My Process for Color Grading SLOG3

All right, I am going to be walking y'all through my process of color grading SLOG3 inside of Premiere Pro. I am not a professional colorist by all means. I like to think I create some pretty frames here and there, but yeah, thought this would be kind of a cool idea to share with you guys and just kind of how I do it in Premiere Pro. Hope you guys dig it.
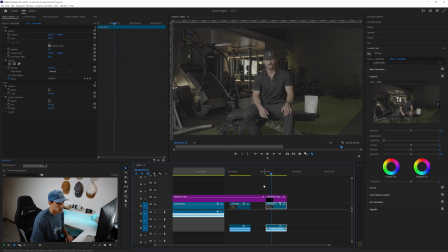20s
All right, here's the first shot we're going to be coloring right now. Pretty sure this is Liam just doing his VSL here. This is just something we filmed probably about 2 months ago.
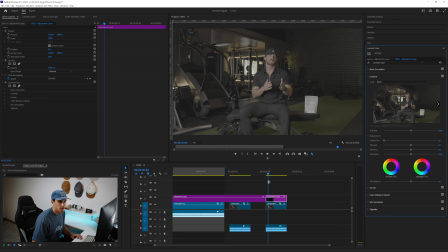34s
But this is his gym in Boca. The first thing I do is find my Rec 709 Sony conversion.
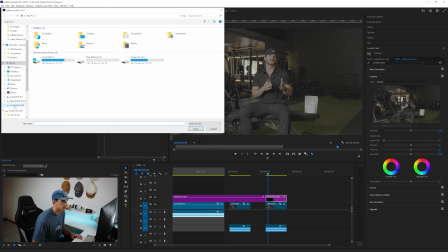42s
I shoot on the A7S III. So for those of you who are wondering where to find it, it is on their website in the downloadable section.
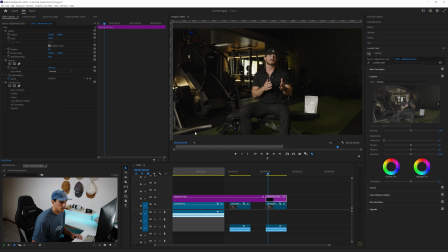53s
So I just keep it in an assets folder and I drag that onto an adjustment layer in the creative tab. And wow, I mean, this looks pretty decent off the bat.
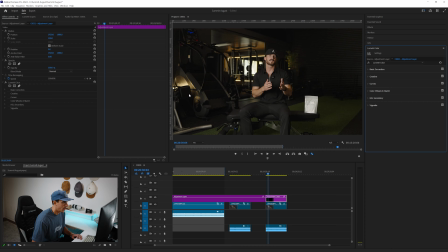69s
You can see I kind of just added, I had a tube light over here. I wanted to match his like background accent, like lighting that's pretty warm. If I had to redo this shot again, I would probably, there's a lamp back here in
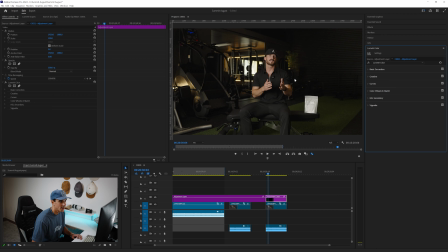84s
this corner, I would probably boost like a little fill light behind this leg press machine to just emphasize this lighting back here on this plant a little bit. But other than that, I mean, skin tones look good, white balance is pretty good. So yeah, let's go into this here.
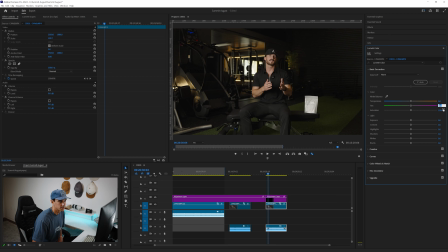104s
Honestly, with my tint, I like to honestly bump this to 2 or 3 on most frames we shoot. I think it's just cause like Sony might tend to go a little green. You can mess with those tint sliders in your camera, but I just haven't done that yet.
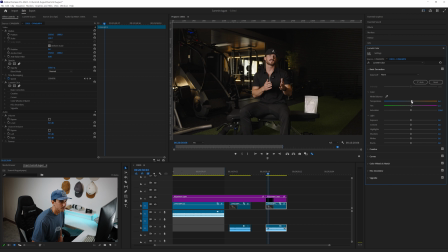124s
But yeah, the first thing I do is I'm kind of like messing with the white balance. I like to stay a little on the warmer side, but not too much. Like I said, white balance was pretty good here.
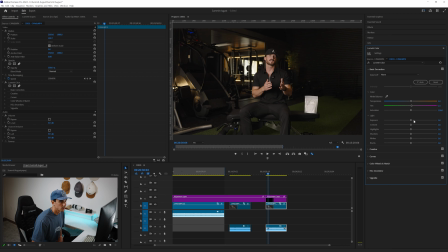138s
We'll do that. And I kind of mess with the exposure. Not much, honestly. We contrast it a little bit. All right, that doesn't look too bad. Just basic corrections here.
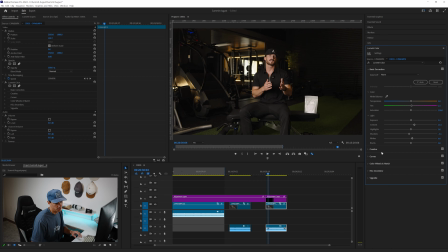160s
Yeah, I'm digging that. Honestly, it's already looking pretty good. Tended to sharpen stuff just a little bit here. I play with vibrance a good bit. I rarely ever touch saturation.
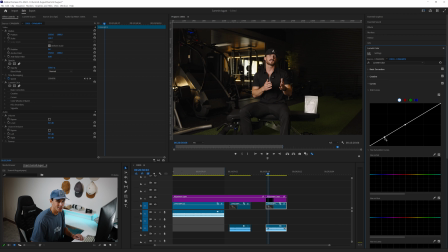180s
On the curves here, I just make 2 dots like this and I just like kind of bump it down. That looks terrible, but hold on.
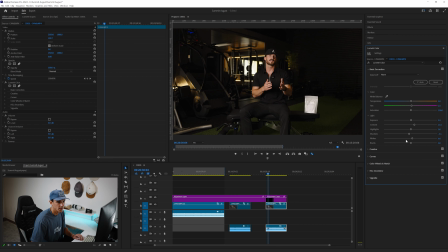199s
Yeah, I mean, that's a bit better. A little dark. Like I said, I think a light back here just would have made like a world of a difference. Maybe a hair light, edge light over here too.
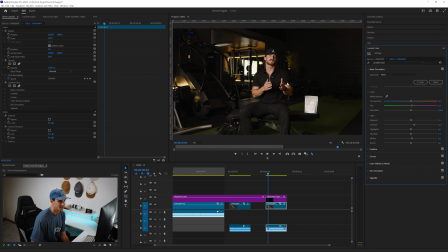217s
This was pretty run and gun, a full day shoot, just kind of getting him a ton of content for the month, but yeah, next time. This looks pretty good though. This looks pretty good already.